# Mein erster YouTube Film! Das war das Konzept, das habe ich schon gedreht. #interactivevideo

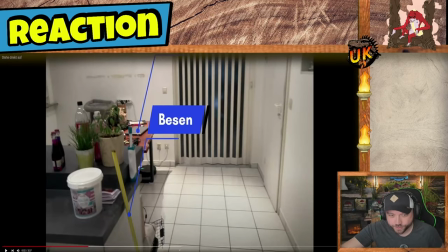16:19 Da habe ich es nicht ganz geschafft, das richtig zu tracken. Da geht es jetzt so mit hoch, so komisch.
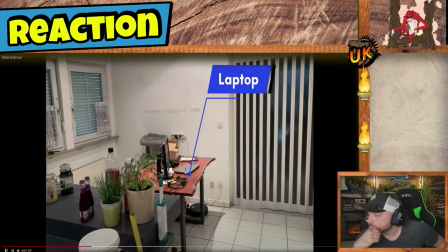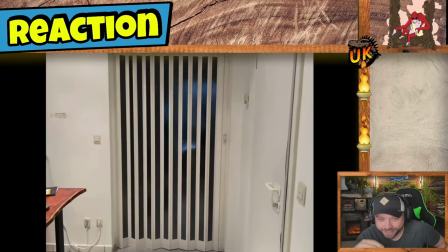16:28 Ja, das da, gut, ist dann halt wie gesagt noch so ein Prototyp-Ding, ne?
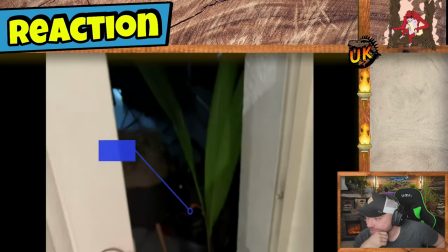16:36 So.
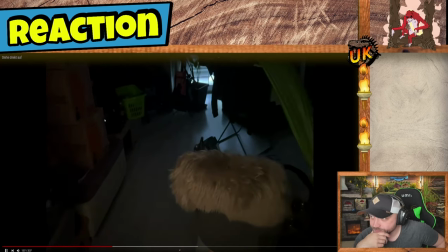16:39 Neuachst zum Zerhacken. Oh, Alter, die Wäscheberge und die ganzen Dinger, ey.
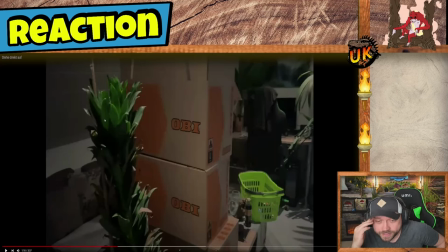16:45 Der Umzug von der Wohnung ins Haus war wirklich extrem krass gewesen. Weil tatsächlich ist alles, was da rumstand, ist jetzt im Haus relativ akkurat verteilt. Ich weiß nicht, wie ich es geschafft habe, damals das Ganze unterzubringen. Ich meine, ihr kennt ja die Wohnung.
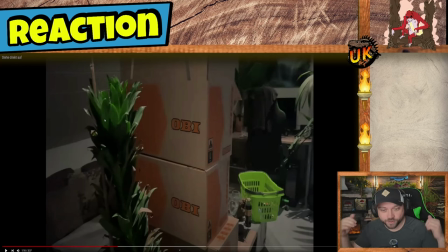17:02 Von den ganz alten Videos und Livestreams noch im Hintergrund. Das war ja alles unfassbar ordentlich bei mir. Und ja, wenn du aber dann erstmal umziehst, dann denkst du dir, ach du Scheiße.
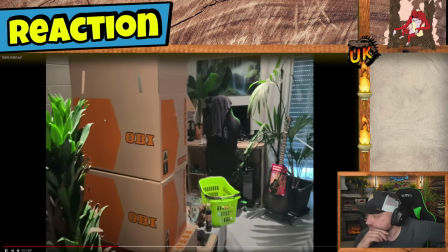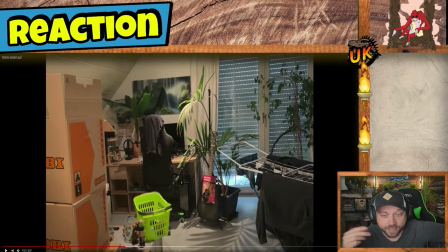17:17 Ja, das habe ich mir aber wirklich gedacht. Das war jetzt übrigens gerade kein Teil dieses Skriptes. Das war einfach nur so ein, boah Scheiße, das muss noch alles weg.
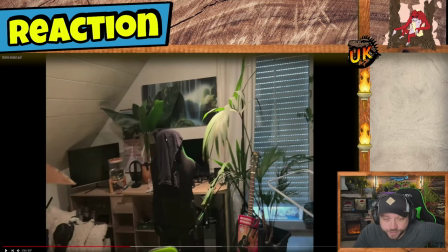17:28 Ja, so, da habe ich halt früher gestreamt hier und meine Videos aufgenommen.
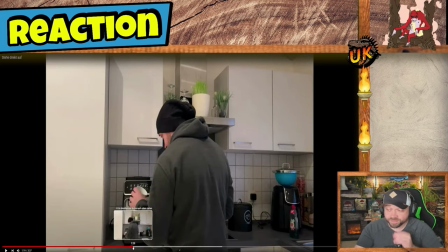17:34 Genau, dann kommt jetzt hier die erste Szene, wo ich mir quasi einen Kaffee mache, einfach bla bla bla.
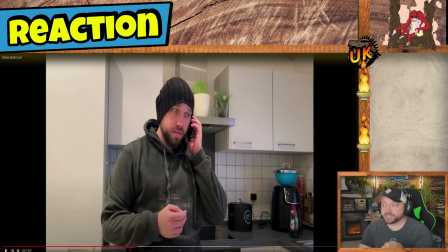17:39 Und dann bekomme ich mit, dass das Handy noch funktioniert. Das heißt, du kannst noch Leute anrufen, beziehungsweise können dich noch Leute anrufen. Und da wollte ich eigentlich, dass mich der Yves oder der Sebastian aus Berlin anrufen.
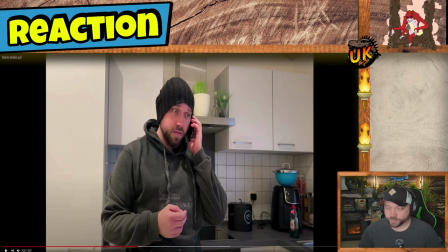17:55 um mir quasi mitzuteilen, dass in Berlin dasselbe passiert wie eben jetzt auch hier das war da so der Grundgedanke gewesen um einfach mal ganz kurz zu erklären an die Leute da draußen, okay das Ganze passiert wirklich nicht nur da, sondern überall das war so der Grundgedanke
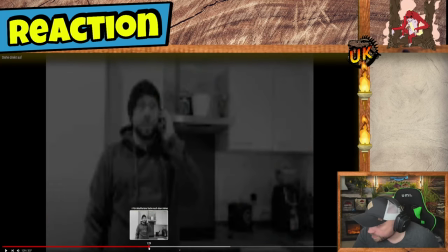18:11 dann quatsche ich dann da halt so ein bisschen und dann wird das Ganze hier wieder in schwarz-weiß, Moment
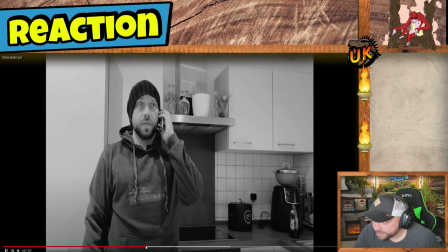18:18 genau, hier rede ich dann quasi noch
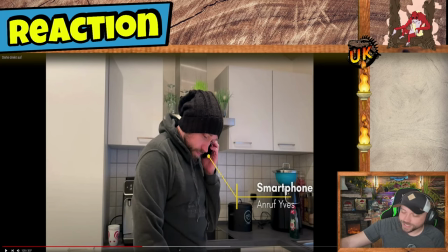18:22 auch hier Smartphone-Anruf Eve, ist alles schon mit drin, steht schon mal dabei.
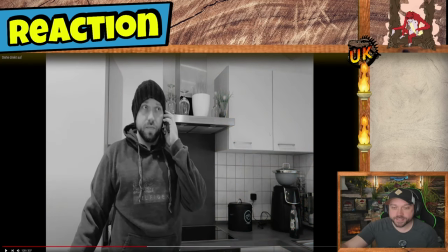18:30 Und jetzt kommt dann der Moment hier in Schwarz-Weiß, wo ich dann einfach wieder ein Voice-Over bringen sollte, oder wollte, um nochmal alles dann quasi so zusammenzufassen, was jetzt in meinem Kopf vorgeht. Diese ganzen Schwarz-Weiß-Sequenzen, die dann da kommen, das wären dann so meine Gedanken gewesen, die in den Szenen mit dazukommen.
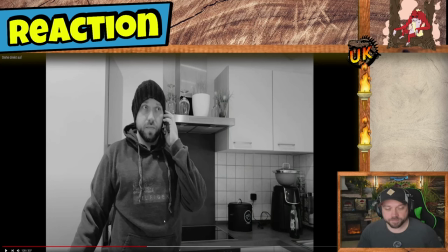18:48 Und da habe ich mir überlegt, weil das ja in Büchern immer so geil funktioniert, weil du in Büchern immer noch Gedanken und Gefühle ausschreiben kannst. Deswegen habe ich mir gedacht, das wäre doch hier perfekt, um das in so einem Kurzfilm einfach nochmal zu beschreiben. Ja.
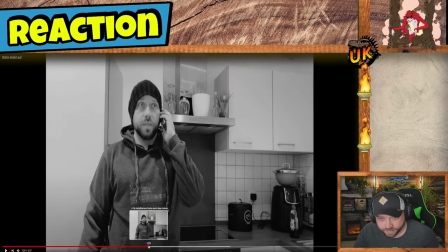19:03 Da habe ich noch ein bisschen mehr auf den Rippen gehabt. Da war ich schon ein bisschen fett. Aber ja.
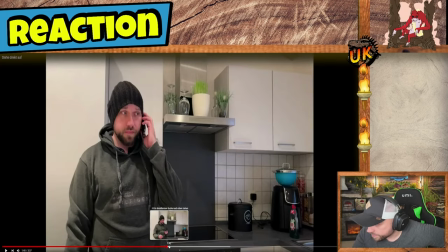19:13 So, dann wird es eben wieder normal.
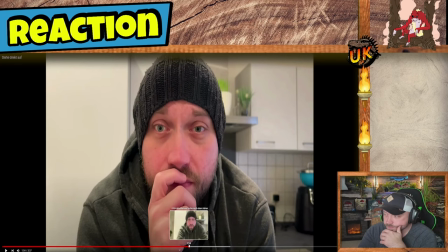19:18 Genau, das hier war dann quasi so ein Tagebucheintrag. Da habe ich jetzt einfach nur irgendwas Wahlloses gequatscht. Da bin ich dann quasi auch von der Kamera, super geiles Standbild übrigens, switch dann die Aufnahmequalität dann auf einmal in dieses Bild hier,
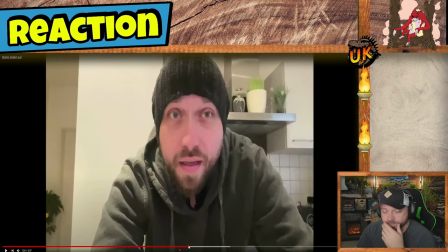19:35 weil ich wollte dann eben hier mehr so einen Videorekorder-Style haben, da ich dann immer so Tagebucheinträge mache und da erzähle ich dann eben jetzt,
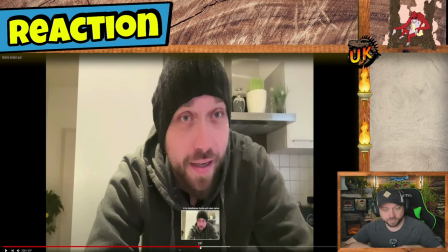19:43 okay, dass ich mitbekommen habe, auf der gesamten Welt scheint irgendwas zu passieren mit Dinosauriern. Ich muss aber jetzt da rausgehen in die Natur und muss auf jeden Fall dafür sorgen, dass ich glaube ich Nahrung habe. Ich glaube, das Grundgerüst von diesem Prototyp an interaktivem Video ist gewesen,
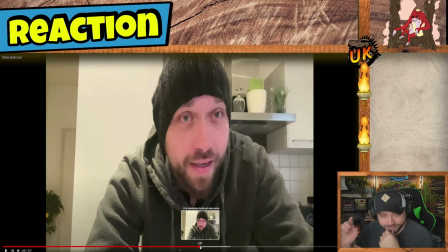20:03 für Nahrung und für Wärme zu sorgen. Genau, weil es ist Winter und die Heizungen gehen auch logischerweise nicht. Das heißt, ich muss rausgehen und muss dafür sorgen, dass es drinnen wieder warm wird. Wenn ihr jetzt aufgepasst habt, vorhin wurde angezeigt, eine Axt zum Holzhacken.
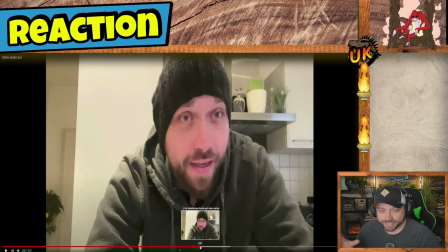20:23 Jetzt erzählt euch ein netter Kollege hier, dass er dafür sorgen muss, dass es warm bleibt in der Wohnung.